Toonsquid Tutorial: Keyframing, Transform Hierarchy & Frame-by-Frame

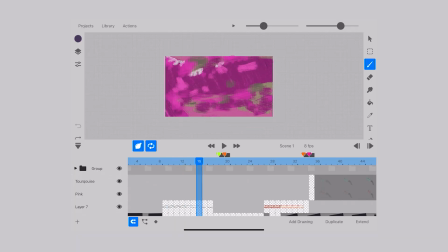I relied on the onion skin for this, and it's a more abstract visual narration than I had initially planned,
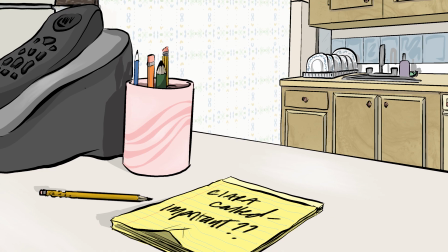but given that this entire work is marked by a specific visual style that's grounded in reality,
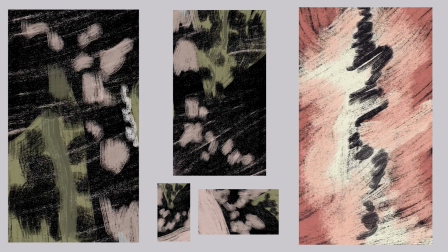I felt okay taking this risk of abstraction,
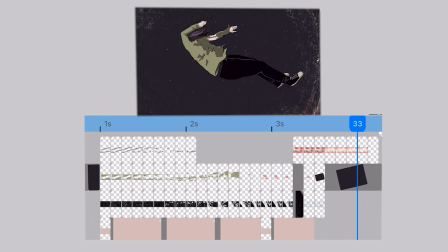but what was really important to me here is the transition back into the film's typical look of that stylized outline and full color fills.
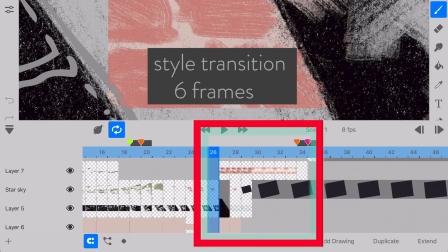I worked here without a plan,
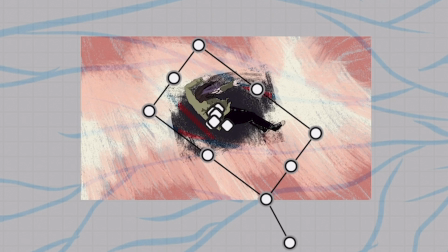just experimentation on how to overlap the frames and design the dissolution of the midsection in a way that wasn't a jerky jump cut,
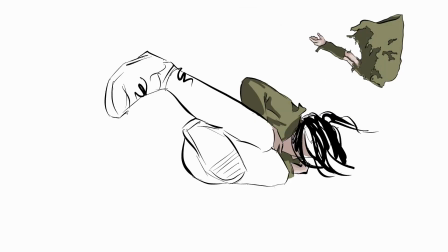because that's not the feeling that I needed here. After having time away from the starting shot, I imported my asset for the finishing clip,
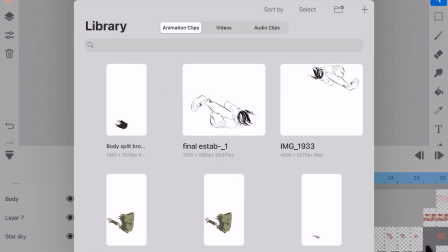and made slight changes to my initial layout as well as putting in the background to provide the contrasting movement.
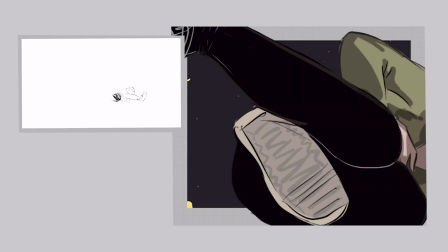Side by side is when you can really take notes of the changes that I made.
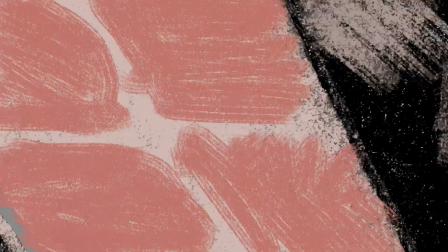separating colors in the spectrum, whatever composed me up until then, just split apart.
So I hope this walkthrough tutorial was helpful. Thanks for watching, and I'll see you later.